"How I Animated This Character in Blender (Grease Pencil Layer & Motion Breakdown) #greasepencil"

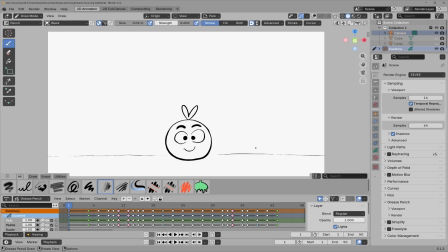[0:00]
Let's break down this project step by step. It seems or look simple or easy, but it's hold a lot of concept and a lot of details that maybe constitute a lot of animation concept and Blender concept.
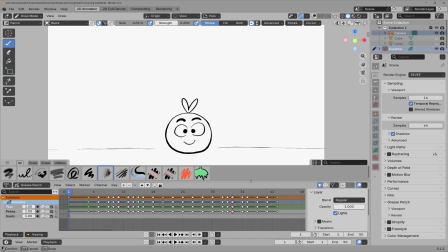[0:15]
So first of all, each draw or each animation, it's contain layers.
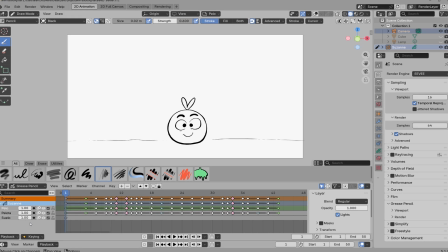[0:20]
Layers represent a parts that we decide that we want to split the character or the draw based on.
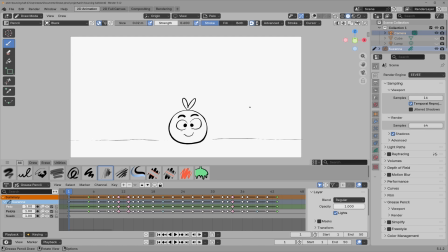[0:27]
So like based on this project, it's downloaded from Blender. We can see that there are 3 layers. The first layer, it is the hair for this character. The second layer, it is the character or the ball itself. Then we can add depth to that by adding some shadow or
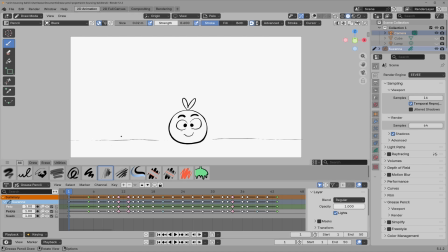[0:47]
some ground for this photo to make it in more depth. So just these 3 simple layers, one for the body itself, one for the hair, and one for the depth. Now the collections or the property for this.
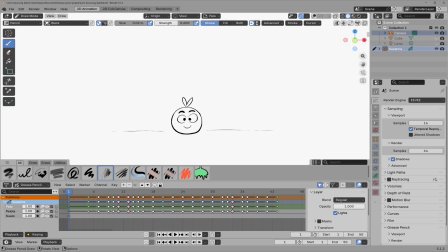[1:06]
First of all, we have the camera. The camera, that's the perspective that we see the things from it.
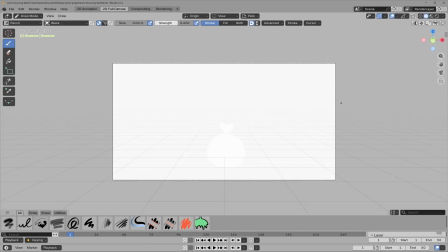[1:11]
So if we try to go to the video canvas, that's the camera or camera.
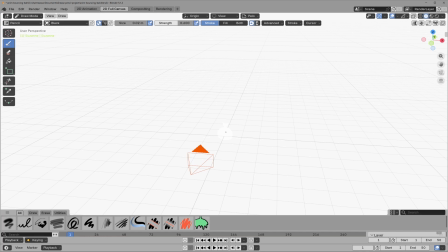[1:16]
That's how we see the scene. We see it, it's drawn in a 3D environment.
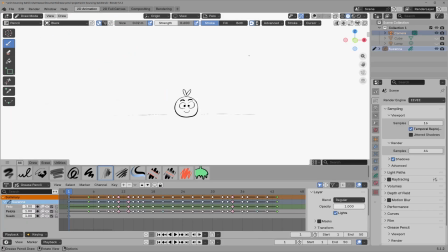[1:20]
So if we go back to the or click 0, we might back to the perspective of the camera.
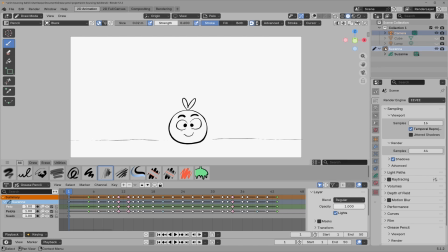[1:26]
Then we had the draw. The draw itself, it's grease pencil element, which is contained the same 3 layers that we have and we explained down here. Now we had the material for this one. The material we did not use, but we're gonna use them for coloring the character itself.
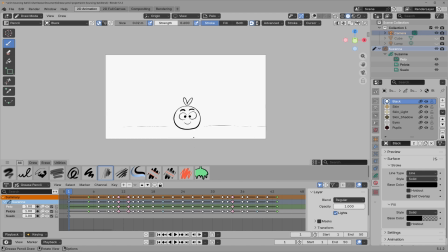[1:45]
Now let's take look to the concept of the animation. It's ball bouncing and coming down. But rather than this moving is look that easy, but let's break it down. First of all, these called keyframes.
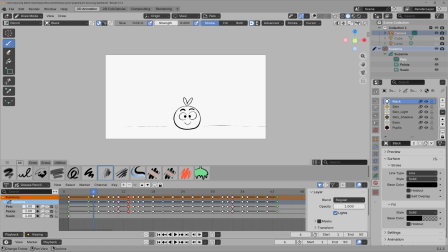[1:59]
These keyframes with the different layer, we break them down by, they already explained by Blender itself. They don't do nothing, but they just hold the meaning so we could organize the animation. So like, what's this extreme mean?
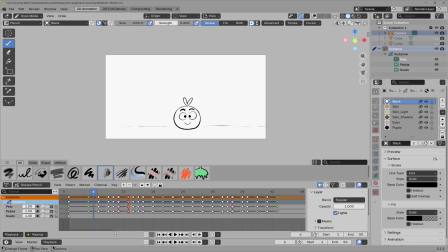[2:15]
The extreme mean or the pink keyframe, this one, the mean that where we exaggerate the behavior or we exaggerate the things that we want to do to.
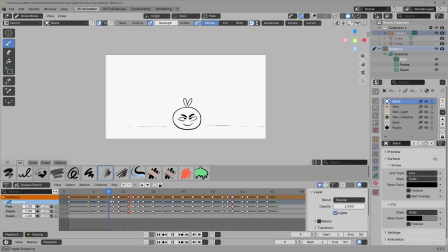[2:28]
So you can see here, it's like he's fine, it's look good. Now he's more squeezed his eyes and ready to jump. Here, since like the jumping process, when you jump fast or you jump with a speed, so you accelerate when you jump.
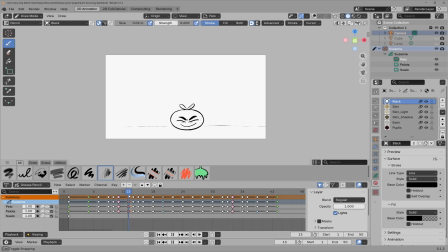[2:43]
This is represented like by making, we don't put gaps between the frames, we frame after a frame. Rather than here, we skipped 6 frames, so we just like, you can see them trying to get ready. Then he's jumping here, you can see how he's accelerate. So if we just focus, you can see that's how he's accelerate.
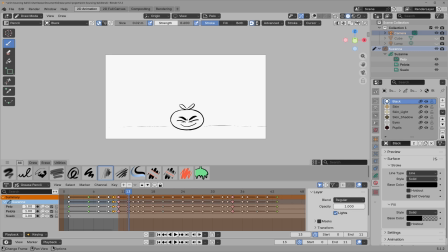[3:03]
But if we try to focus in this area, you can so it back. So the same thing. So how we start drawing, we draw the first frame, the character in the position, and the last frame this character, so to stay the same. Now we would go in somewhere in the middle and we determine that where is
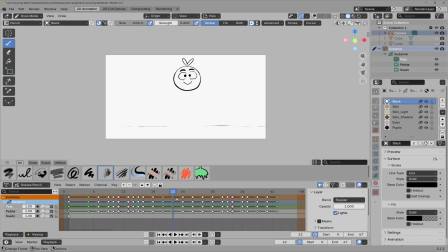[3:23]
the main movement for this character or where it's going to be. So now here in somewhere, now we start to break down the scene by the left half and the right half. So by the left half, we said, okay, we're gonna exaggerate the behavior in 2 keyframes and 3 keyframes,
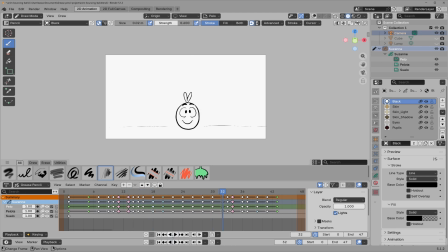[3:42]
just that we would accelerate the movement of jumping, which is maintained. The same things when he go down, you can see the little bounce, and so the little bounce that the character could feel that it's really dropped in the ground.
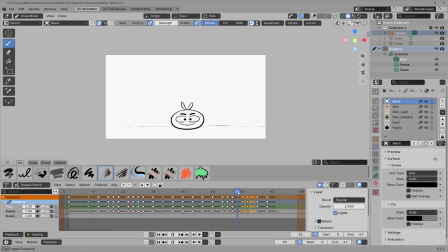[3:56]
So you can see it's squashed a little bit, which is a solid concept in it, and so on. And we add the depth for this one by drawing the character. We might go here, sculpt more.